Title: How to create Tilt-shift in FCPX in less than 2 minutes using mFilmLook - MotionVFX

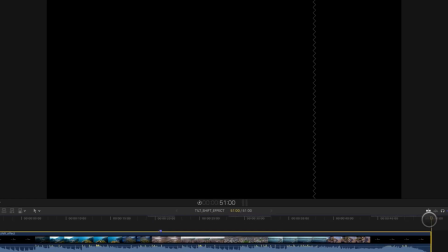50s
Hi, Aaron from MotionVFX. In this video,
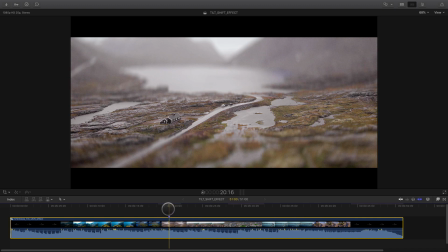53s
I will show you with three different examples how to create the tilt-shift effect in Final Cut Pro X in less than two minutes using Amphim Look from MotionVFX. The tilt-shift effect is used when you want to fake miniatures with your different clips.
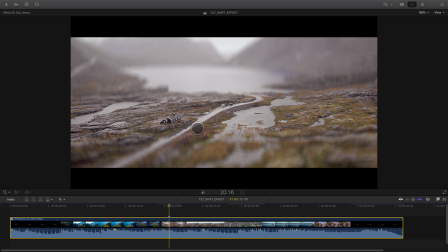66s
There are two ways to create tilt-shift effect. First during the shooting using tilt-shift lenses, very good result but very expensive also. Or you can build the tilt-shift effect in post-production. In post-production, you can reproduce the till-shift effect by reducing the desoft feel of the shot, letting a small sharp area.
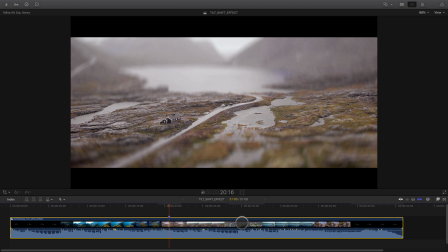84s
You will see by using Amphim Look, the all-in-one solution to create cinematographic looks, that it will be very easy and very fast to create this kind of effect.
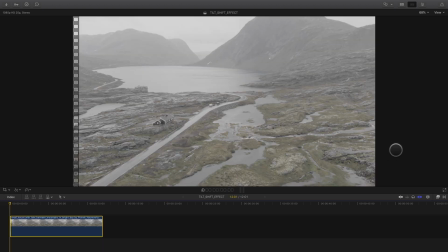94s
To add Amphim Look to my shot, I will open the effects library,
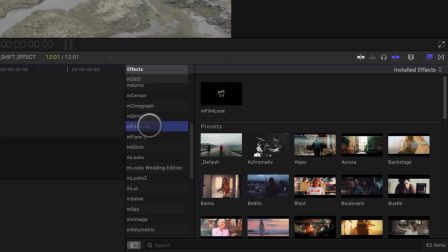97s
then I go to Amphim Look where I've got the default effects and the presets, 60 presets to be accurate. To apply the effect, you can double-click on it or drag and drop the effect on the shot.
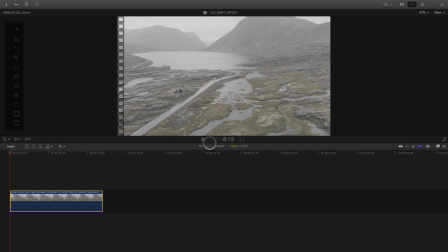110s
Now I can close the effects library. With this first shot, I can see that the image is quite flat, so I will have the color corrected.
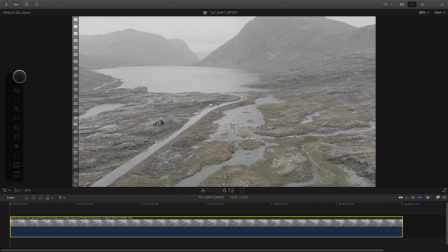118s
And I need to find which subject I want to focus on. In this case, it's quite obvious as there is only one house and a couple of cars. I've already mentioned Fimelook, it's the only one solution, including many features like white balance, basic adjustment, LUT, lens distortion and many more.
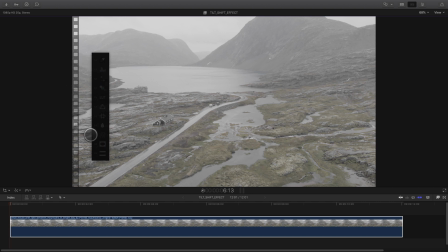135s
I can play with all these effects directly inside the viewer.
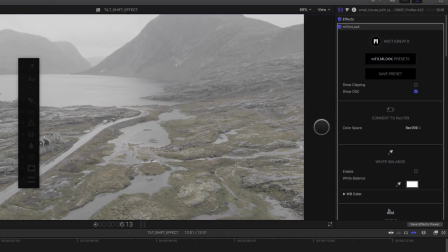139s
There are additional parameters inside the inspector like the convert to rec 709 which give me the possibility to add camera LUT.
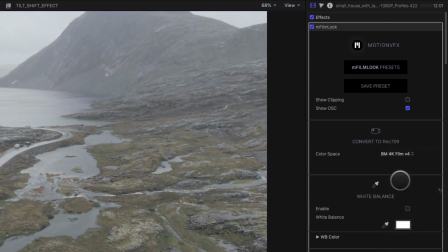147s
I've got access to many camera LUTs and I can test which one is the best for my shot. In this case I will choose the Blackmagic 4K V1.
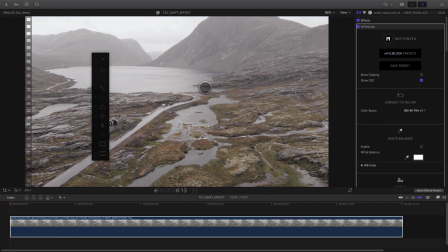154s
Now I can go directly to the lens blur effect,
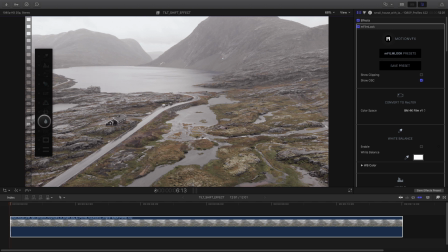157s
the perfect tool to create still shift effect i can click on the icon in order to activate the lens blur and also display all the on-screen control by default the shape is a circle the inner circle defines the sharp area and the outer circle defines the blurry area the area between these two circles will be
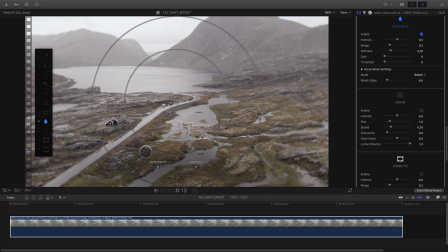175s
the transition between the sharp area and the blurry area with the on-screen control i've got direct access to the intensity of the blur and also i can change the aspect ratio of the shape i can modify it from
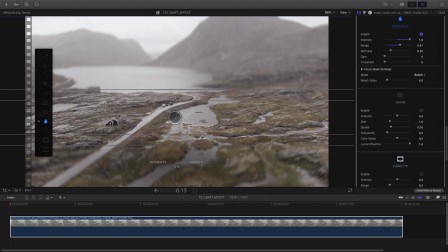188s
a circle to a rectangle shape directly inside the viewer I can modify the position adjust the range and the softness now I've got a narrow sharp area mimicking a small depth of view with the on-screen control I'm limited to the amount of the intensity the maximum value being 1
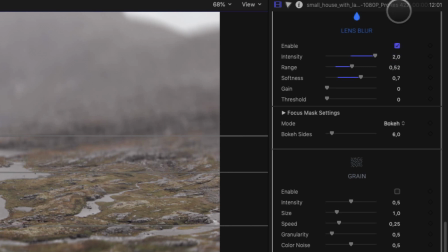206s
but inside the inspector you can go beyond this limit and double this value so I can go crazy and increase the blur value to 2.
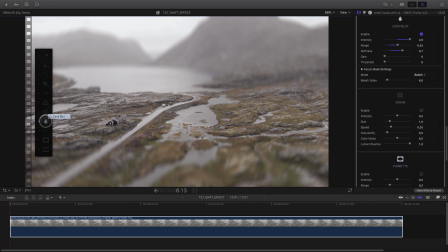214s
To have a better view of my effect, I can click on the icon to remove the on-screen control of the lens blur. The result is great but I can improve the effect by adding some little retouch on my shot. And as Emphimlock is a real swift knife, I've got all I need directly inside my viewer.
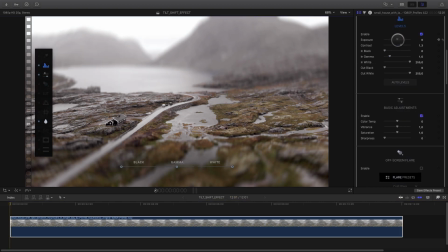230s
So I will use the levels and the basic adjustment to do some color correction. With the levels I can increase the contrast and the exposure.
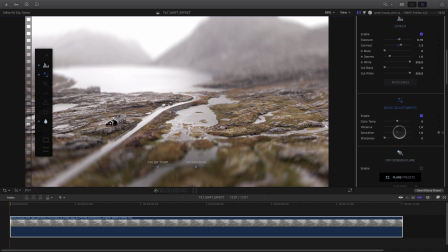238s
With the basic adjustment I can add saturation this is a tip as a saturated shot will give a better impression for faking the miniature effect you can add also a little bit of vibrance depending of your shots and